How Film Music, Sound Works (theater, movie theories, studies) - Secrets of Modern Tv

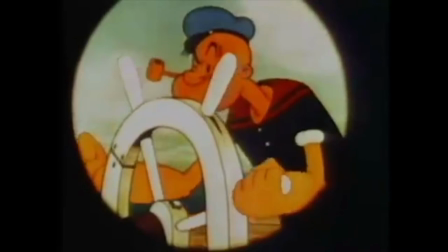[12:37]
Because of its use in cartoons, the technique of excessively matching physical movement and sound is sometimes called Mickey Mousing.
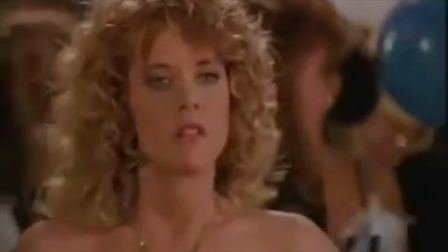[12:48]
So we saw that the music and the scene can be matched by the mood.
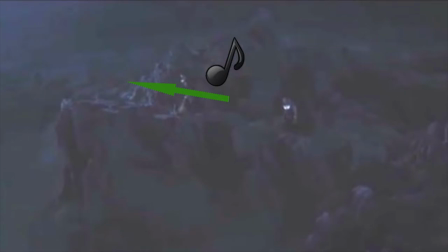[12:52]
And we saw that we can also match music and scene by the movement of the characters. And also we have seen that sometimes we might want to not
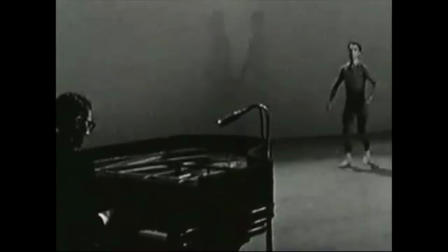[13:03]
match too exactly to leave some room for each art to unfold.
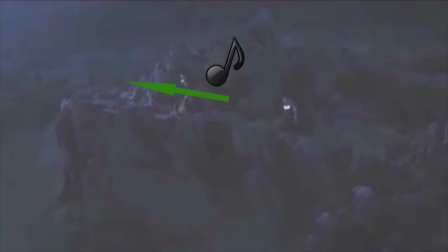[13:09]
Now there's yet another way of matching music and scene apart from matching the music to the movement of the characters, and that one you could in some way refer to as matching the music to the movement of the story.
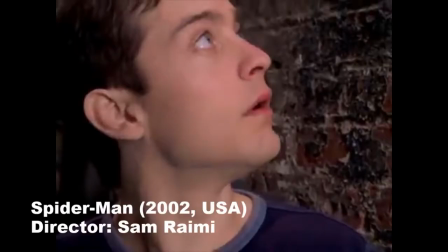[13:25]
Let's have a second look at that Spider-Man scene that we saw before.
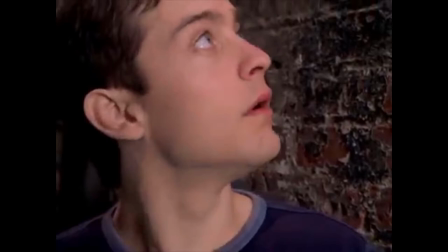[13:29]
There's not only the connection between the music and Peter Parker putting his hands to the wall. Right before Peter climbs the wall, he looks up and between the houses, he sees the sky.
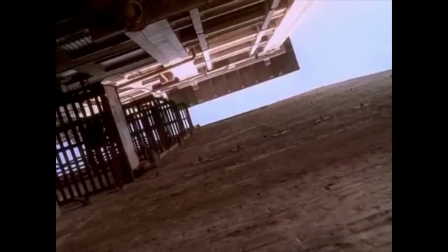[13:42]
The whole scene here can well be understood as a metaphor, an image. In this story,
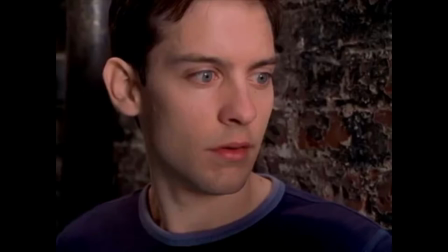[13:48]
Peter feels trapped as he feels his life is not going anywhere. so in the scene he is surrounded by the brick walls of the houses. Then he gets his superpowers to climb walls and as he looks up the sky can be seen as an image for a new hope,
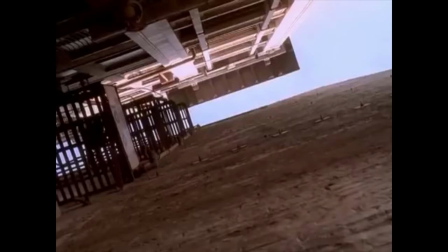[14:07]
a new way for him to live his life.
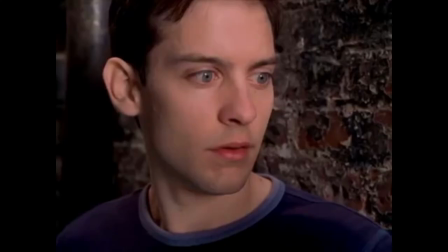[14:10]
So here the images are matched as metaphors to the meaning of the story. Being surrounded by houses refers to his restricted life.
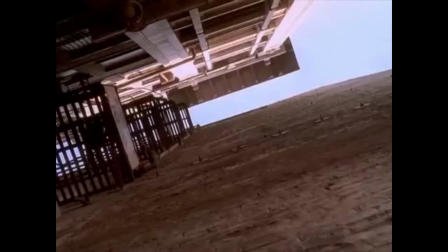[14:21]
The blue sky, the limitless sky, refers to his new possibilities and his new life.
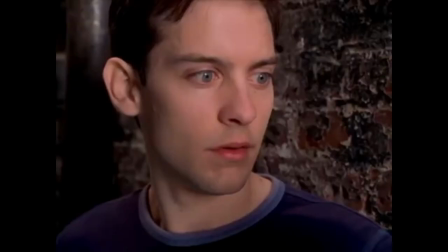[14:29]
So the scene tells an important story event. It is the discovering of a better way for him to live. And so as the sky appears in the image, we hear a sound running parallel to just this development that the story presents at this moment.
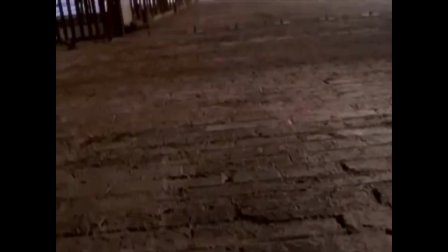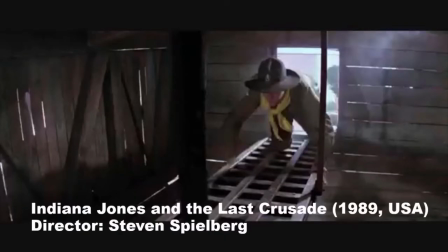[14:50]
In the next example, again from Indiana Jones 3, the young Indiana Jones is in a train chased by the bad guys
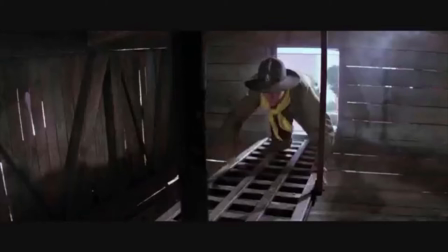[14:59]
and crawling over a small bridge that hangs over an alligator and snakes. Indiana Jones nearly slips down and we see the alligator.
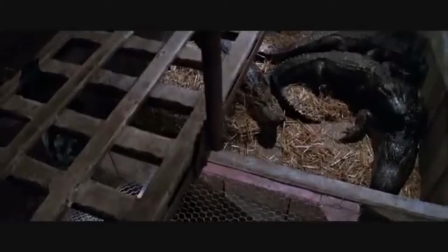[15:09]
So the story presents a danger and running along with that, the music makes a somewhat alarming sound.
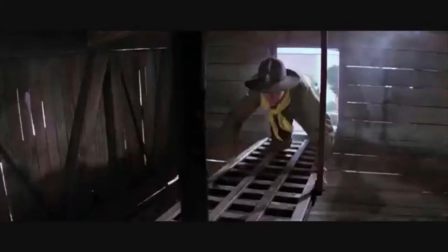[15:18]
Indiana crawls on and nearly slips again.
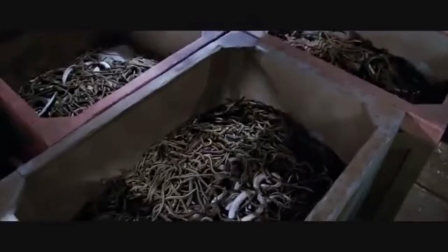[15:21]
This time we see snakes under him and again the music plays an alarming sound.
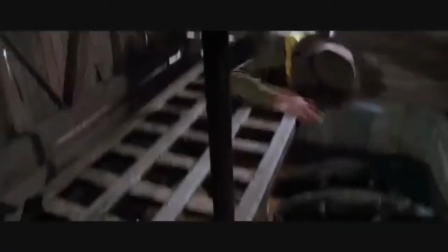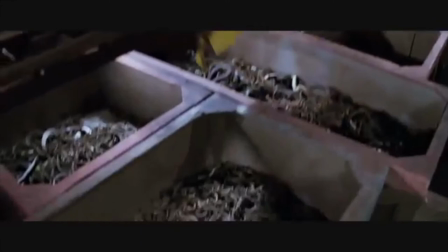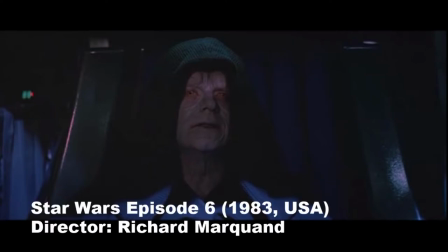[15:39]
Now we come to a scene from Star Wars Episode 6, where the music is matched to a story event and at the same time is matched to the thoughts
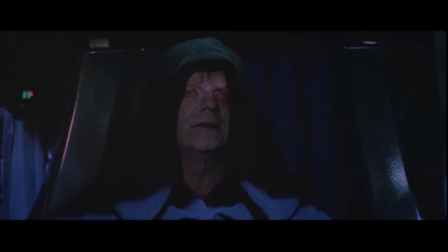[15:48]
of the main character as they represent an important decision he takes in the story. The scene starts with the bad guy telling Luke to use his magic and let his lightsaber fly into his hands so that Luke can attack the bad guy.
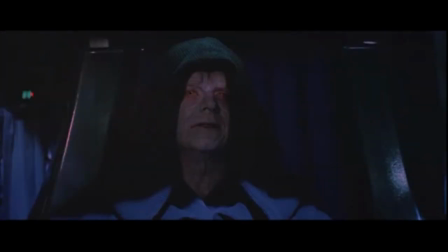[16:04]
Luke has all the time resisted to follow this suggestion to attack the bad guy because if he does, he would be overwhelmed by his own aggressive feelings and then he could become a slave to the evil magic that the bad guy has.
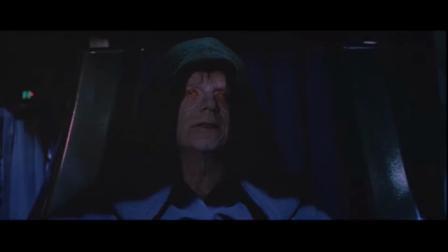[16:20]
So the bad guy tells Luke to attack him, trying to make Luke evil and then make him his follower. As the bad guy talks, first we hear dark threatening music running along with the mood of the scene.